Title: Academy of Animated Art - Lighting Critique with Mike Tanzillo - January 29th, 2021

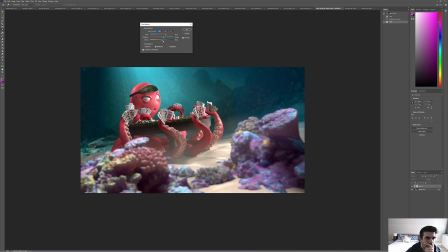I would almost, yeah, something more along. It's more of like, it's more cyan than it is pure blue.
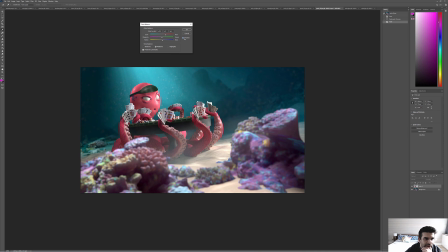So it's really about getting those reds back in there. You see that? It's subtle, but it's really making like a punchy red color on this character. And I know that, like, with this heavy atmospheric, you want to infuse some of that, but I really do think that just having a crisper,
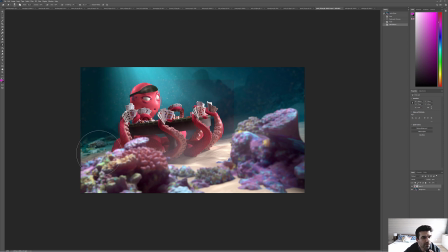cleaner red read on the character will really help. So I think something like more like this would be good. And that's pretty much it. I mean, everything else looks great. The scatter light looks great. The aerial perspective on the background is really beautiful.
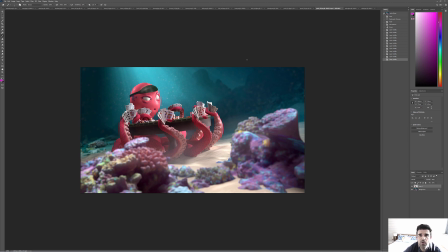Just the colors are really nice. It's just a matter of getting the hero color of that character to pop a little bit more. All right, onto your sushi ones.
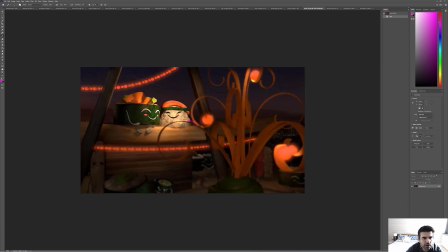This looks a lot better. One thing you want to watch out for in framing is you don't want to like cut into the characters with things like that. So I would take this guy and just shift it over there to the right. The other thing about it is like this area here in the middle is getting,
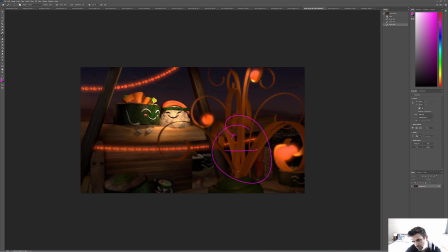it's a little weird just because it's like, it's somewhat translucent, but then not, and then it's kind of flat. So I would more want this inner core of that to get a little darker. But if we just shift that over to the side, that'll be fine. And that'll free up a little room here in the middle. Love the subsurface here on this.
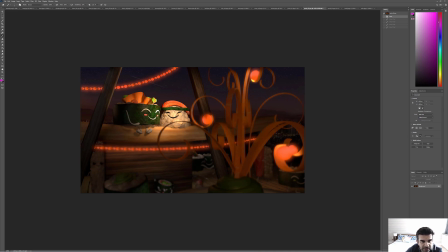Love the like the individual shaping you're feeling like on each rice noodle. That's really, really nice. I want to see that get pushed into some of these other elements too. So we're getting some nice fall off on this character, but I do think that we can push some more specularity on him. But like this level of detail, I want to see it on the sushi too. I want some subsurface scattering in there.
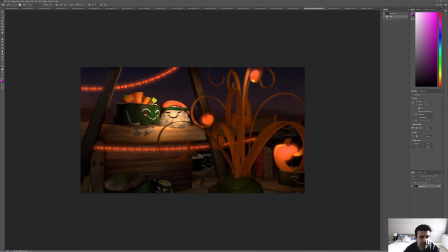I want to feel it across the, I always call that like the Rambo headband there. And I want to feel it in some of these pieces. These pieces are feeling a little bit stiff and rigid, and like I don't get a good sense of what that texture is.
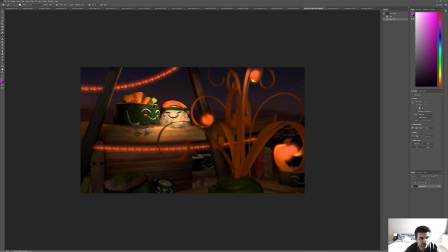Watch out for the depth of field on the wood here that they're sitting upon, because if you think about depth of field being a depth space thing, it's like anything that is them distance away from the camera.
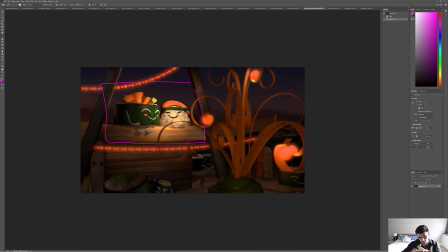So anything like right immediately around them in depth space is going to be in focus. Everything after it and in front of that is going to be out of focus. So like the fact that that stuff is crisp down there is a weird read.
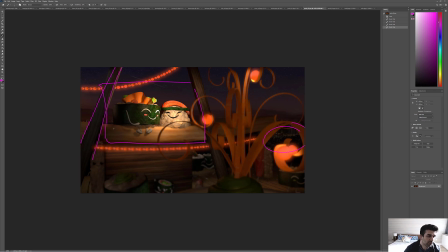The fact that this stick here in the foreground is clear is a weird read. And it's a weird read that they're crisp, but the thing that they're sitting directly upon is out of focus. So you just want to balance that into place a little bit. So let's start there, and then we'll go from there.
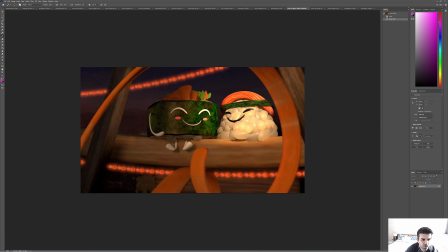And then for this shot, the other thing you want to do is you want to, like, these feel bright and they're diffusion around it, but I'm not getting a sense of a light source, right? I'm not getting a sense that there's a bulb in the middle or something, or maybe the whole thing is glowing.
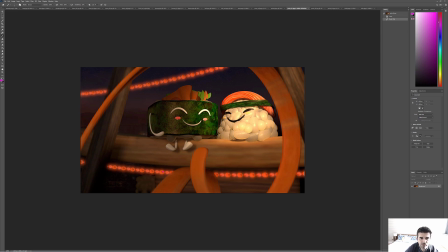I really want to feel that a little bit stronger. Rest of the notes apply here. This is much better framing. I like that a lot. I like that this kind of wraps around. I do think that this can go a little darker to really kind of keep us focused in on the center there. But same notes on the characters. Again, Rice looks great. Mindy, welcome back.
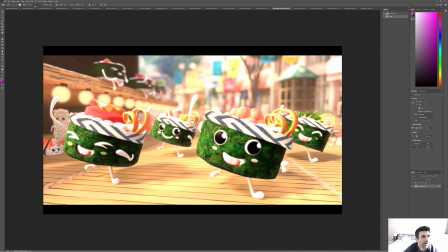For this one, I think the exposure is too high. I feel like you've done a great job pushing the brightness,
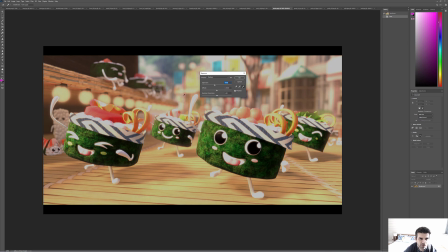but I think, and again, this isn't going to look great because it's a JPEG and it's just kind of clipping off those whites.
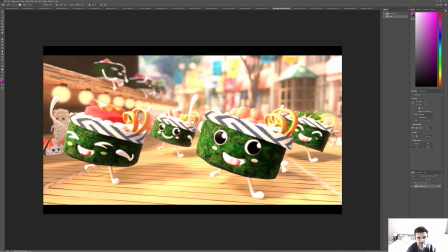But I do think that we can pull down the overall exposure of the sunlight and also additionally add in some more overall warmth. Now, if you pull down the key light, that warmth may come in there. Just because it may already be there, it's just too bright to see it.
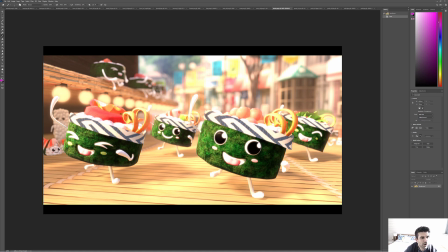And then same things as I was just saying to Pearl. Try and get some more detail in some of the shaders on like their headbands and the carrots and in the row in there and stuff. And then try and push some specularity into their sushi rolls as well. All right, next up we have Max.